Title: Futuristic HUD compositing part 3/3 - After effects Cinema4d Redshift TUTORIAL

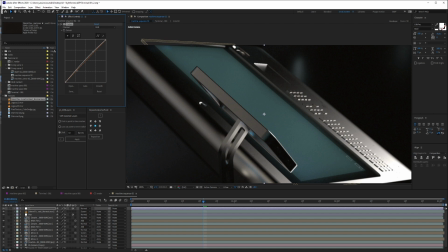20:34 So in terms of curve, I was just gonna add a little bit more darkness into this. I feel like everything is
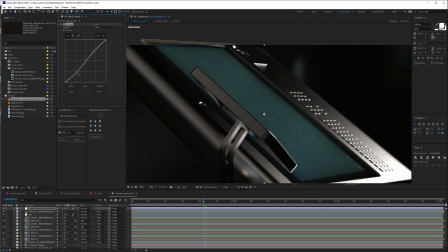20:43 a little bit too bright, as you can see, so I'm just gonna add some darkness into the scene.
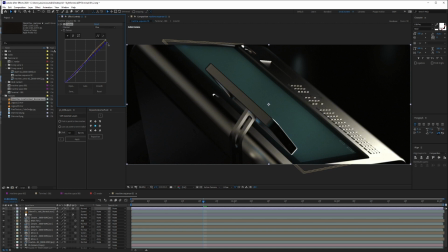20:52 I feel like I could add a little bit more the blue tone to appear more. When it comes to the green, I don't want too much of it, or should I not even touch it? I feel like if I want to touch just a bit, so you can see the difference between the two.
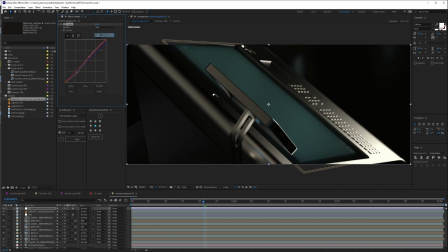21:13 There's no need to go even further unless you want to play with the red channel and how the red highlights look, so you can see, you can start getting this cinematic kind of effect, which could go great. I mean, yeah, we could just try this. I think I like it.
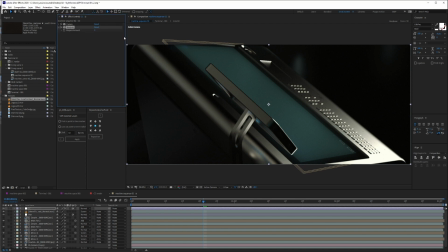21:32 I'm gonna add, since we used a lot of blurs, I'm just gonna go and sharpen this a little bit more. So sharpen is this effect that, you know, you see beginner After Effects users do a lot. They just like it, but we're not gonna use this much. We're just gonna use around 20, just a tad bit,
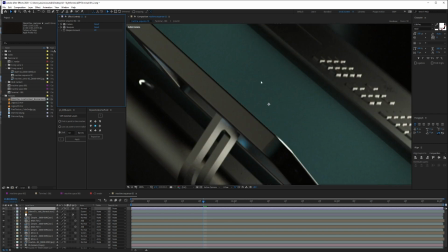21:51 so that we can see a little bit of those uncertainties in the screen.
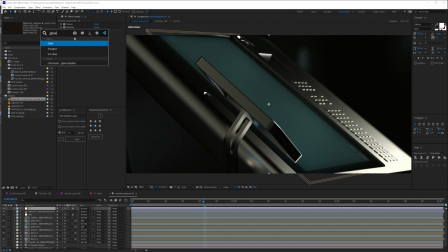21:59 Another thing that I'm gonna do here that I love doing a lot is glow. So it looks really bad, but if you bear with me just a little bit, is that if we increase this like a lot, you know, we start having this bleak on the camera, but the intensity is a little bit too much,
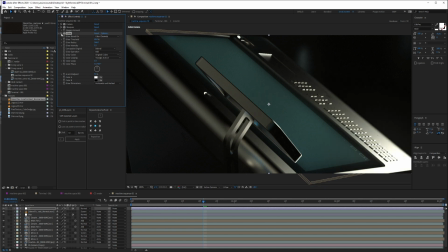22:18 so we're just gonna go and reduce that a tad bit, so you can see the difference here is that everything is actually reflecting on the camera, and I really like that.
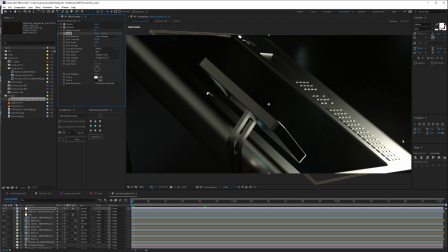22:27 All right, so you can see the difference here is that things start reflecting on the camera,
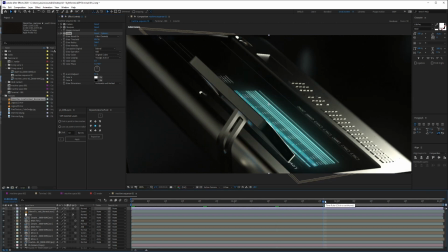22:32 and that's what I like a lot about this kind of effect. Another thing that I'm gonna do, and you all know me, I love it a lot, and that is called the VR chromatic aberration. This is a little bit too much. I think we don't really need to go here a lot.
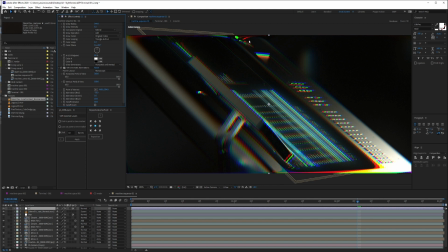22:50 What this effect does is that it separates the red, green, and blue channel, obviously. So what I like, what you can do here is you can set the amount of how much you're gonna explode that chromatic aberration. I don't like to go too far.
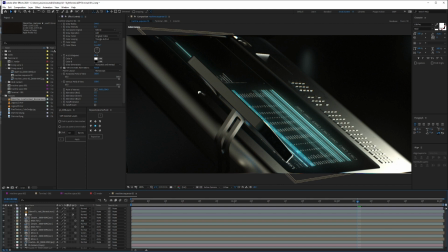23:08 I like to keep it subtle, so I'm just gonna go this way. Now, then you're gonna have a problem here at the end. There's a lot of ways to solve this, but my favorite way is creating that Hollywood kind of strip thing.
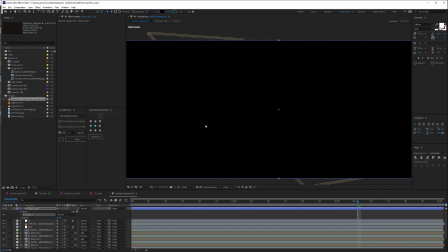23:22 So I just create a shape layer or solid that is black,
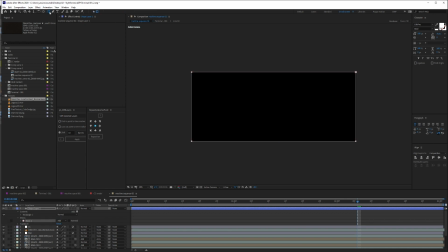23:27 and then I go and double click so that it makes me a mask that is exactly there. I'm gonna say subtract, and I'm just gonna bring in
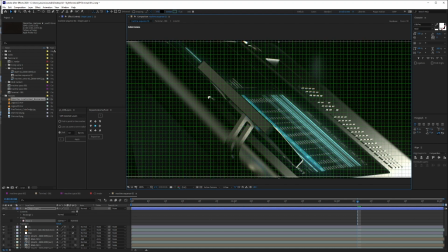23:41 this one and then hold Control. So if I hold Control, I'm gonna take both sides, so as you can see here. So just gonna make sure, for example, it's just like this.
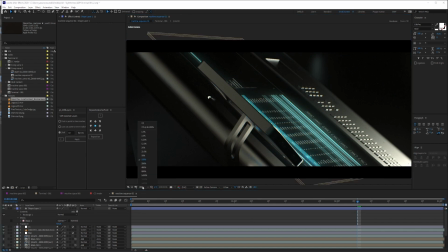23:55 All right, so now it looks a little bit more cinematic than before.
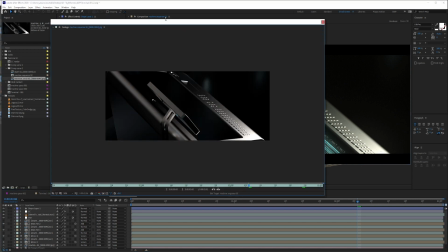23:59 So as you can see here, you can already see the difference between the two images.
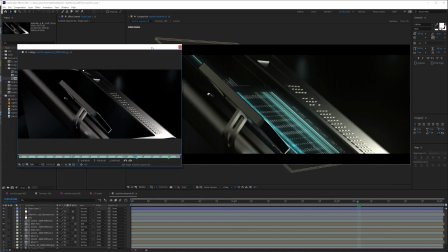24:05 So this is how we started, and this is how we are. And that is the power of compositing.
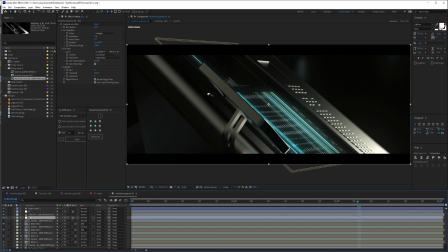24:11 Another thing that we could do, and this is more of a personal taste, is I like to use these. So how are we gonna use this?
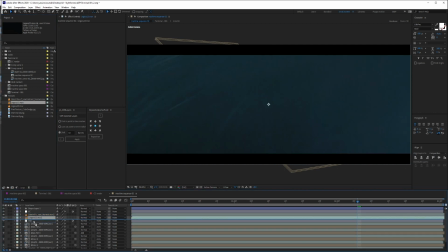24:20 So if I try and drag this in here, first let's look at what this is. So this, I'm just gonna go and scale it down just so that we can see these are 2K, I believe.
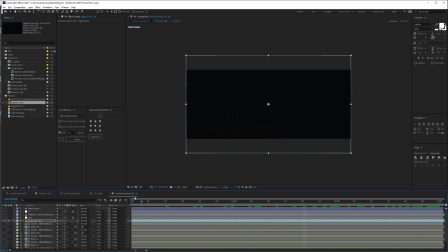24:35 No, it's actually 4K. So you got this really beautiful texture.